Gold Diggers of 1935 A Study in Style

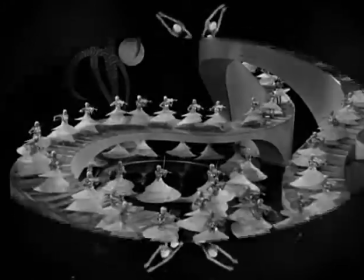[0:24]
A style is when someone brings imagination, talent, and opportunity together at the same time.
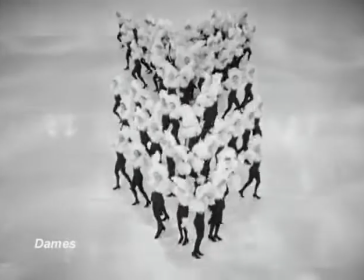[0:32]
Busby Berkeley, specifically, created a sense of spectacle on screen and a sense of camera motion
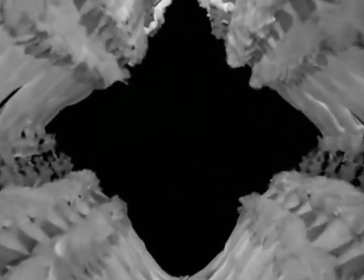[0:41]
blended with that spectacle in a way that is so original and took us places that we never could have gone except in our dreams. You know when someone becomes iconic, it's because what they've done or what they've accomplished is so specific to them.
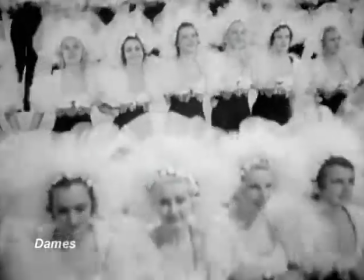[0:56]
You know, we're going to do a Busby Berkeley, you know that means an elaborate dance number.
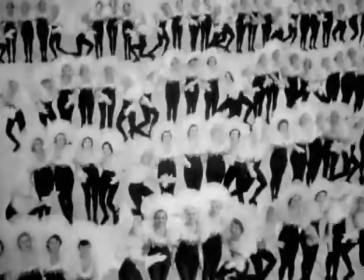[1:01]
That you know what that means. He is such a part of our collective memory, and his images that he gave us are going to be recreated over and over in commercials, music videos, all of that.
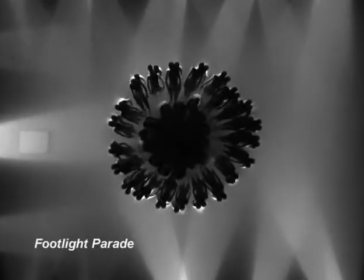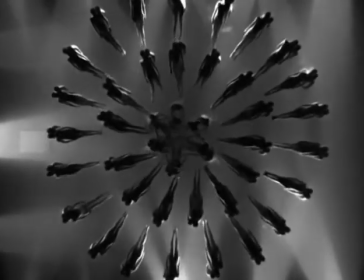When somebody asks you to describe what is the Busby Berkeley style, certain phrases and words come to my mind.
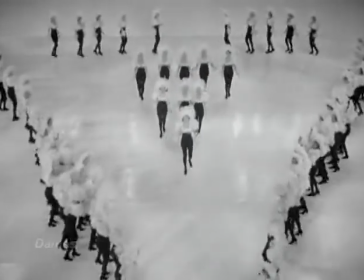[1:28]
Some of those would be patterns, formations, large groups of people dancing in unison steps,
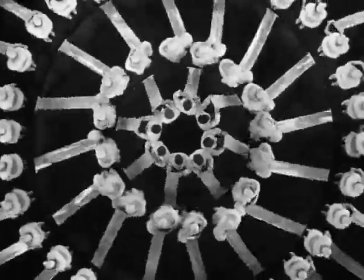[1:35]
overhead camera shots that look down at the dancers, glorifying the American girl figure.
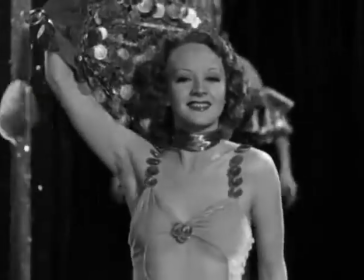[1:42]
See, like props and costumes, you know, clearly there's a lot of numbers,
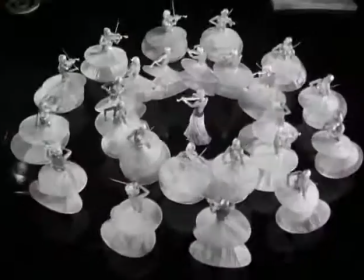[1:46]
but the costumes are specifically designed for that purpose, to twirl a certain way or come together in a certain way.
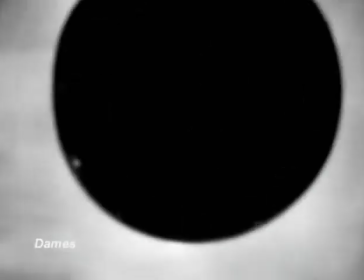[1:53]
His manias is of black and white, you know, how he would use an all-white set or with one touch of black or all black where you just see a little bit of white. Everybody knew it was a black and white movie, big deal, but he made a black and white movie look better than any color movie. He certainly, obviously had a great sense of space and dynamics.
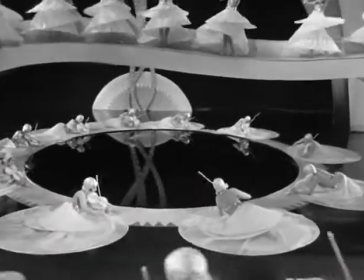[2:12]
He really did experiment with the huge crane shots, and they didn't have the technology that really was developed in the 50s,
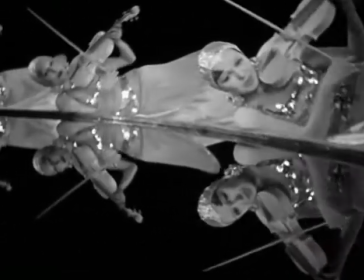[2:20]
60s, 70s, and now where we have robot cameras and remote control heads, things called hotheads, and all these different equipment that can do these amazingly snazzy shots. Then there were these big, clunky sound cameras and huge platforms.
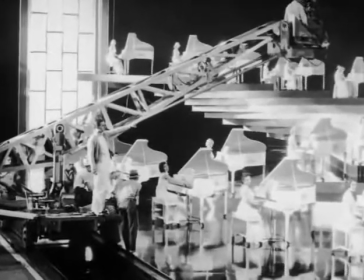[2:34]
And I mean, it's one thing to conceptualize this stuff, but to realize it is something else. And that's where Berkeley was a visionary. He tore a hole in Warner Brothers' ceiling.
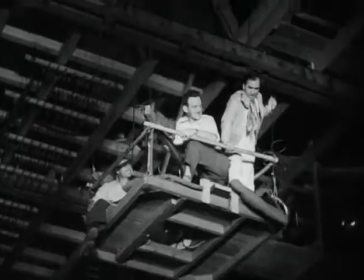[2:43]
He could not go high enough. He really could not go high enough. Berkeley, for effect, did a lot of things extremely.
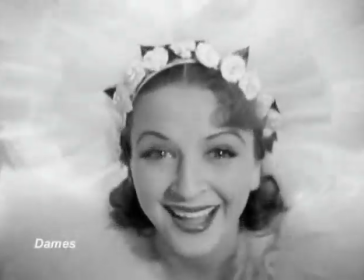[2:50]
You had extreme close-ups of those beautiful girls and these huge, wide shots. He had no fear about space. He really used the frame in a very three-dimensional way, in, out, around, behind.
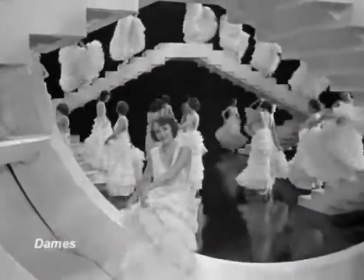[3:05]
He really was very avant-garde about the use of his camera. He was a camera.
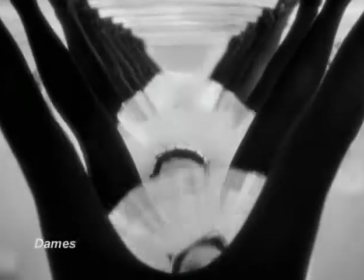[3:11]
He became a camera. I mean, the camera is you in those shots. No matter if it's zipping through a crotch or it's going up in the air, it's looking overhead. I mean, I tried to do a shot like that on The Dirty Shame. It came out fairly pitiful. It's really hard to do that.
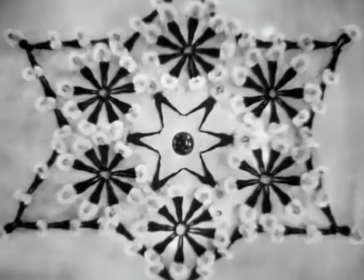[3:25]
And those kaleidoscope shots, and I mean, no one had done that before.
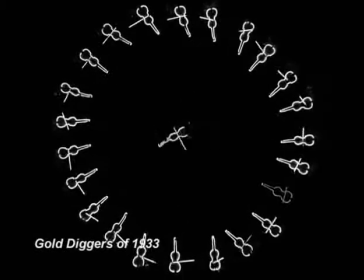[3:29]
I mean, he really thought of really radical filmic moments.
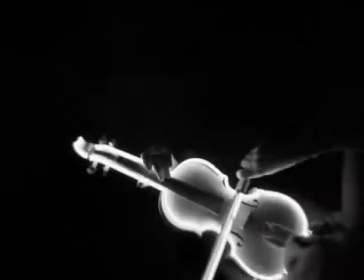[3:35]
By freeing the camera, he freed not only the creative imagination of directors, writers, performers, but more importantly, he freed the creative imagination of the audience.
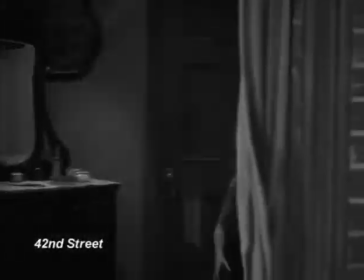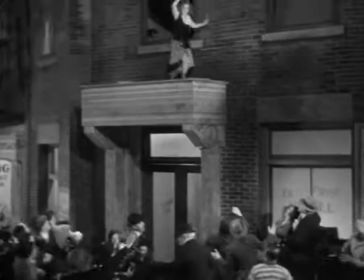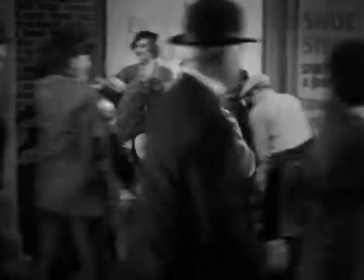[3:57]
Not only did he have this brilliant sense of what the camera could do for him, he had a great sense of what editing could do for him too. So when he shot, he would shoot the little pieces, knowing exactly where they were going to fit into the puzzle when it was all put together at the end. But along with this spectacular dimension, there are other dimensions in Berkeley's work that are often overlooked.
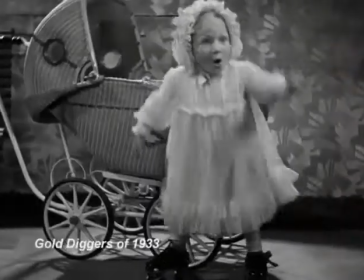[4:23]
There are intimate dimensions, comic dimensions, romantic dimensions, poignant dimensions.